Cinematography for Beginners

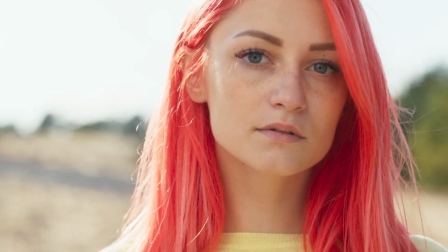744s
When you go to set your white balance, most cameras have an auto white balance setting where the camera automatically adjusts the white balance.
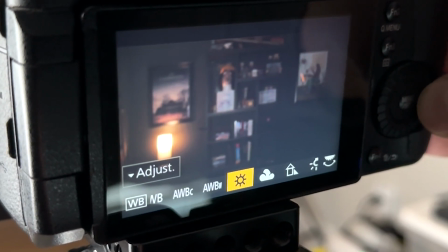752s
Good for general use, but may not always be completely accurate. You can also try to use presets with your white balance.
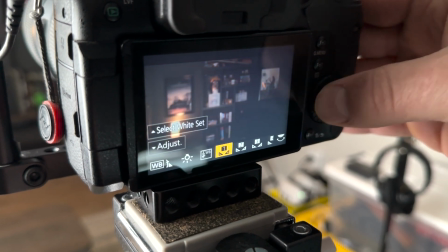760s
Most cameras typically offer presets for different lighting conditions like cloudy days,
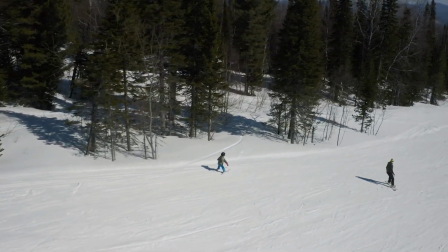766s
daylight, indoor lighting, fluorescent lighting, etc. These presets are based on average color temperatures for those light sources.
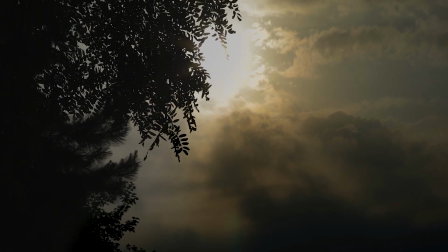774s
You can also set your custom white balance. For precise control, you can set the white balance manually.
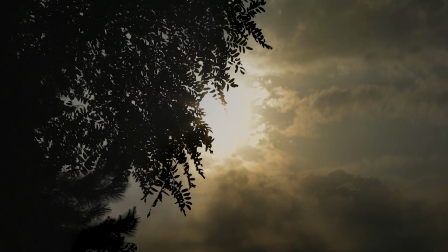780s
This is done by photographing a white or neutral gray card under
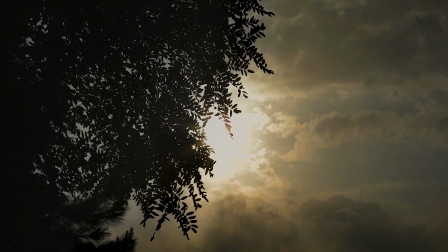785s
the lighting you'll be using and setting the image as the reference for your white balance.
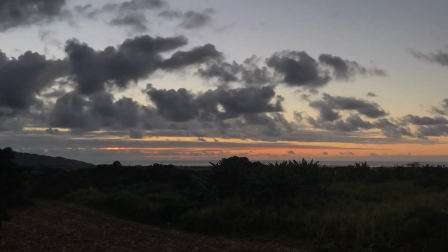790s
And some cameras also have a Kelvin mode.
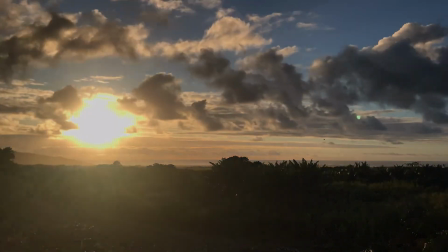793s
Some advanced cameras allow you to set the color temperature directly in Kelvin, giving you full control over your white balance.
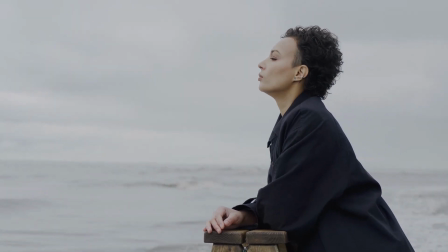802s
Be sure to test and adjust, and always test your white balance settings and adjust as needed, especially in mixed lighting conditions.
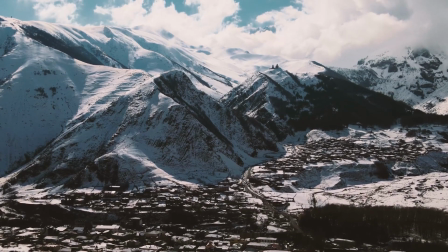810s
You can also shoot in RAW. If you're unsure, shooting in RAW allows you to adjust white balance during post-processing without quality loss.
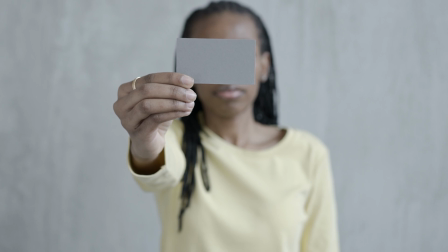818s
For critical work, you can use a gray card to set a custom white balance for accurate color reproduction.
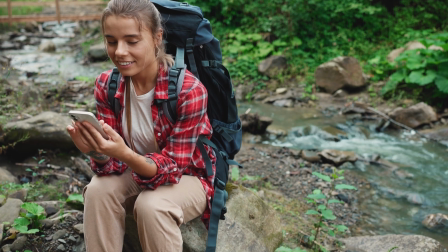824s
Be aware of changing light conditions, especially when shooting outdoors.
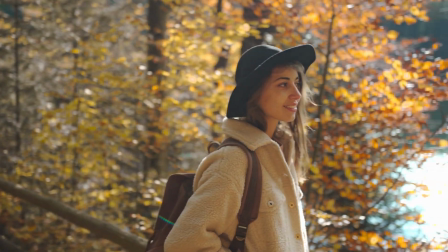830s
Understanding and correctly setting white balance is crucial for producing images that accurately reflect the scene's colors,
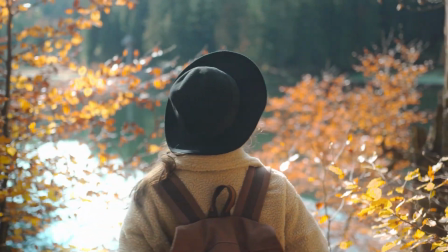836s
enhancing the overall quality and professionalism of your work.
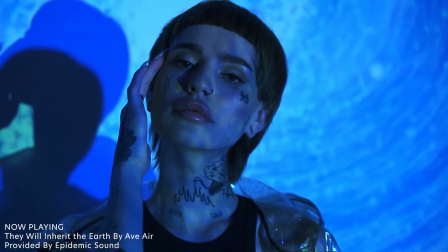840s
Now that we know the importance of white balance and how to set it up on our cameras, now it's time to delve into color.
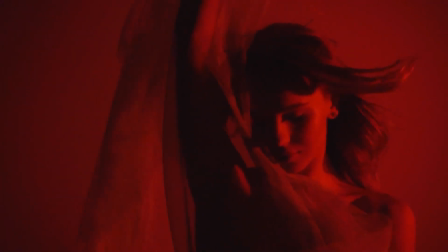848s
Color in cinematography is a powerful storytelling tool,
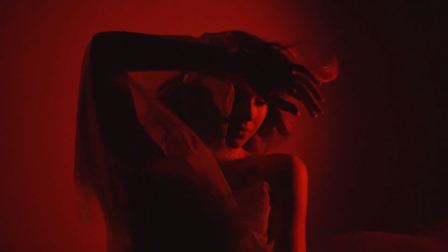852s
influencing mood, atmosphere, and even the audience's emotional response.
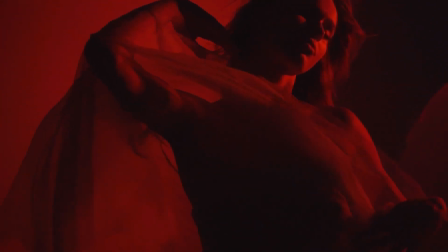857s
Understanding the basics of color involves several key aspects.
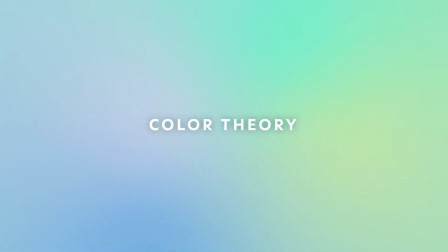862s
First, let's talk about color theory: hue, saturation, and brightness.
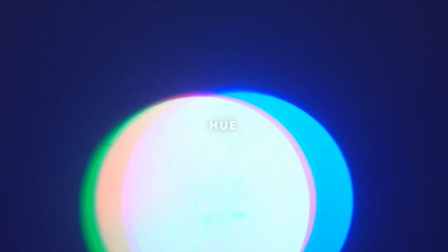867s
Hue refers to the color itself, red, blue, green, etc.
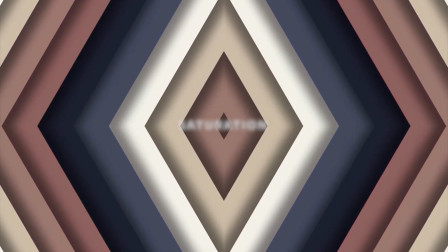873s
Saturation is the intensity or purity of the color. And brightness, or the value, refers to how light or dark the color is.
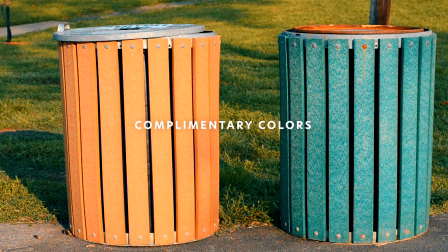883s
Complementary colors, opposites each other on the color wheel, create contrast and vibrancy.
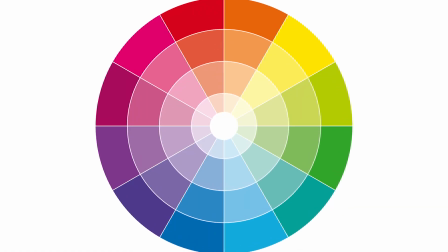888s
Colors that are next to each other on the color wheel offer harmony, and are pleasing to the eye.
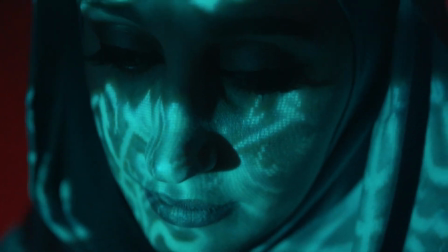895s
Different colors evoke different emotions.
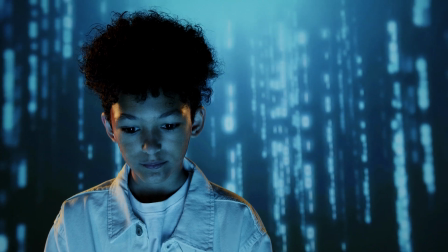898s
For example, blue can feel calm and serene, while red can signify passion or danger.
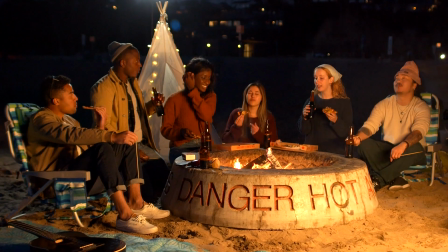906s
Let's talk about color temperature. As mentioned earlier, color temperature in film affects the mood and atmosphere.
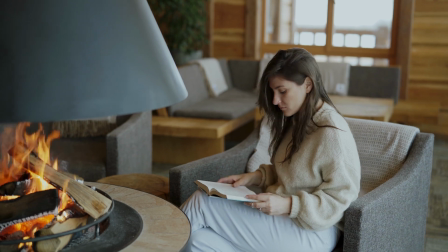914s
Warmer tones, a lower Kelvin, often convey warmth and comfort,
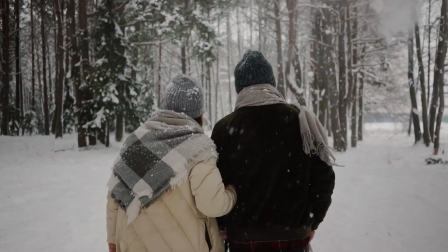918s
while cooler tones, higher Kelvin, can feel sterile or distant.
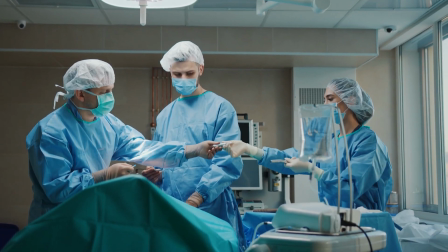923s
Now let's talk about color grading and correction.
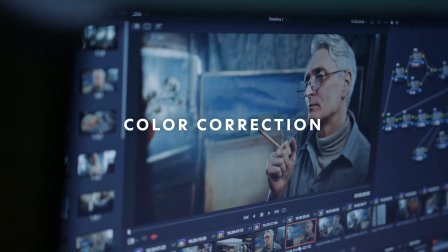927s
Color correction is adjusting colors to ensure they are realistic and consistent across all of your shots.
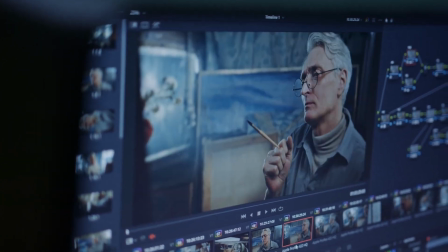933s
This step is essential for maintaining continuity.
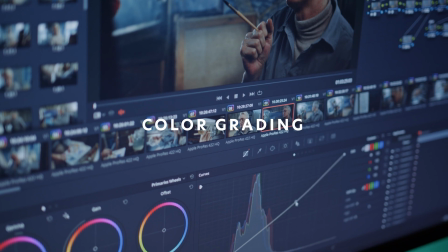937s
Color grading, on the other hand, is the creative process of altering and enhancing the color of a motion picture.
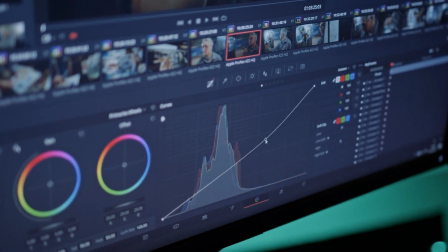944s
It's used to create a visual tone and mood. Here are a few color schemes that we can use in our cinematography.
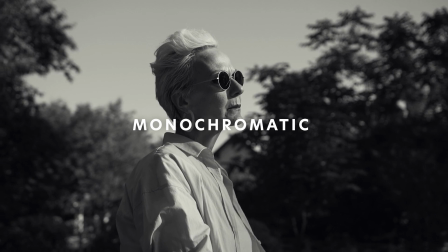953s
Monochromatic, which uses variations in lightness and saturation of a single color.
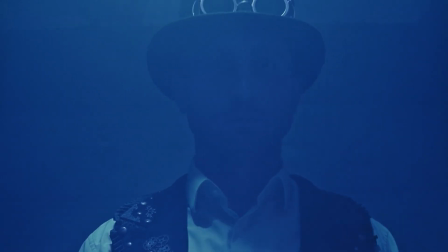958s
This can create a very focused and cohesive look.
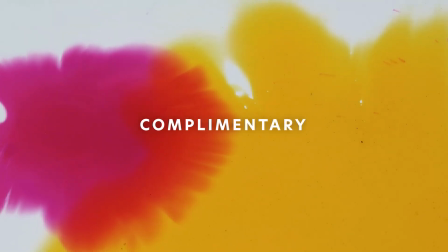963s
Complementary, which utilizes colors opposite of each other on the color wheel.
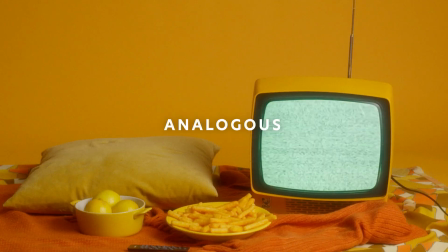968s
It's great for creating contrast and highlighting elements. And analogous, which involves colors that are next to each other on the color wheel.
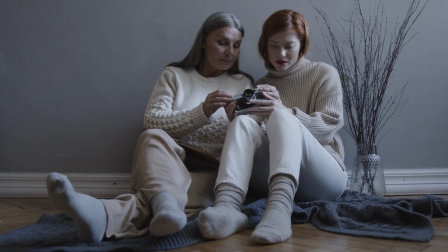976s
This scheme is often found in nature and is harmonious and pleasing to the eye.
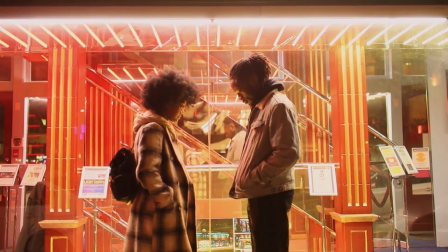981s
Here are some ways that we can use color to help tell our story. It can be used in character development.
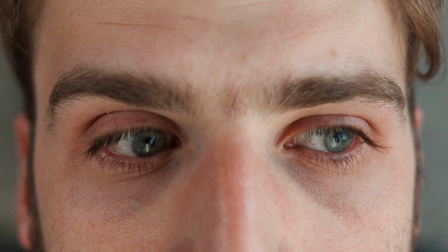989s
Colors can reflect a character's journey or changes in mood and personality.
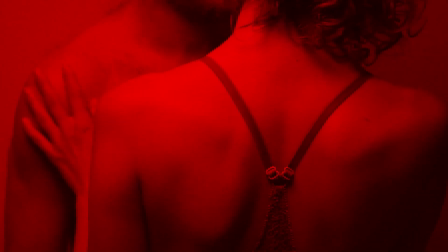994s
It can create symbolism.
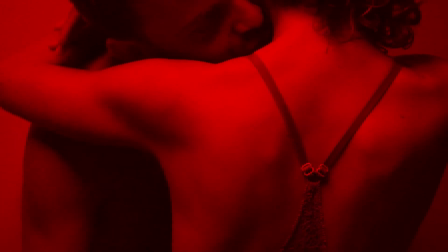996s
Certain colors can symbolize different themes or ideas, like green for envy or growth.
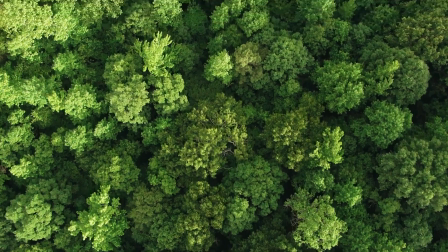1003s
And colors can help set the scene. Color palettes can help establish the setting and the time period in your film.
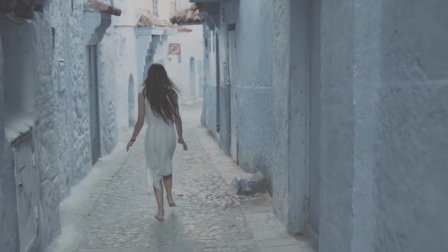1011s
Here are some practical applications for using color in your films and cinematography.
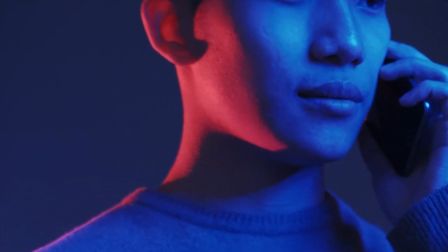1017s
Lighting. Gels and filters can be used on lights to add color to a scene.
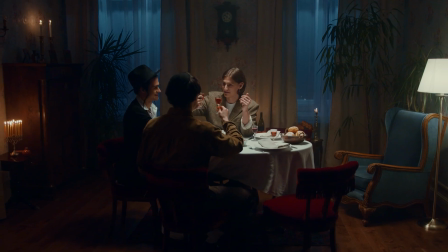1022s
They can be used in your production design.
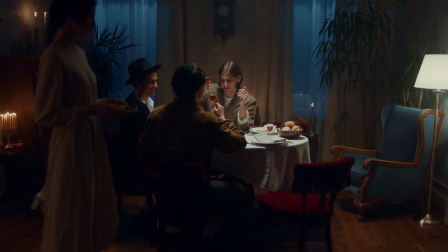1025s
Wardrobe, set design, and props are chosen for their color to contribute to the overall palette of your scenes.
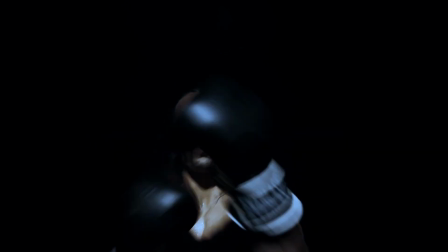1032s
And color can be used in post-production. Digital tools allow for precise control over the colors in the final product.
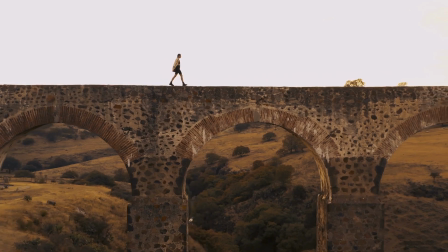1040s
Maintaining a consistent color palette throughout the film helps in creating a cohesive visual style.
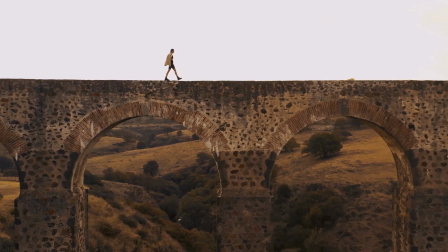1047s
This consistency is key in making the film visually compelling and narratively coherent.
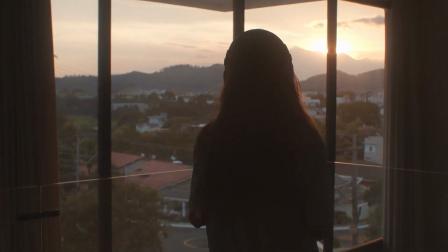1052s
To summarize, color in cinematography is not just about making the film look good, it's an essential element of visual storytelling.
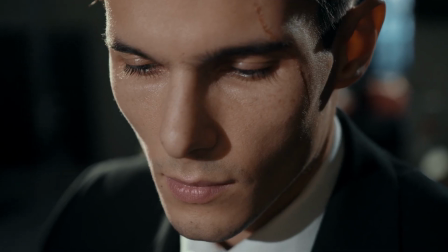1061s
It requires a thoughtful approach, from pre-production planning to post-production finishing,
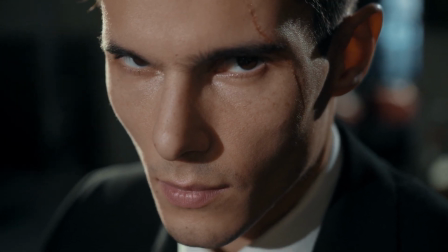1067s
to effectively convey the story's emotional and thematic undertones. Now that we know the basics of cinematography, it's time to put all of these things into action and practice our craft. 3 simple ways that you can practice your cinematography are with still life, portraits, and action scenes. Photography is a great place to start. Try different compositions, lighting setups, and movement. One of the most useful ways I've found in improving my cinematography and getting some good practice is to watch some of my favorite films and try to recreate scenes from those films. You'll be surprised at what a little trial and error can help you accomplish. Cinematography is a journey that we are all on as filmmakers, and we've all just taken the first step. Remember that every great cinematographer started with the basics that you learned here today. So grab your camera, start shooting, and most importantly, have fun. Thank you guys so much for watching this video. We have some new merch in the store, so if you're interested in that kind of stuff, go check that out with the link below. My Filmmaker's Field Guide just hit the online store. It's an incredible resource of cheat sheets and forms for filmmakers. Please be sure to check it out and help support the channel. I hope you found this video very beneficial. My name is Ryan, this is Camp Films, and I will see you on the next video. Bye-bye.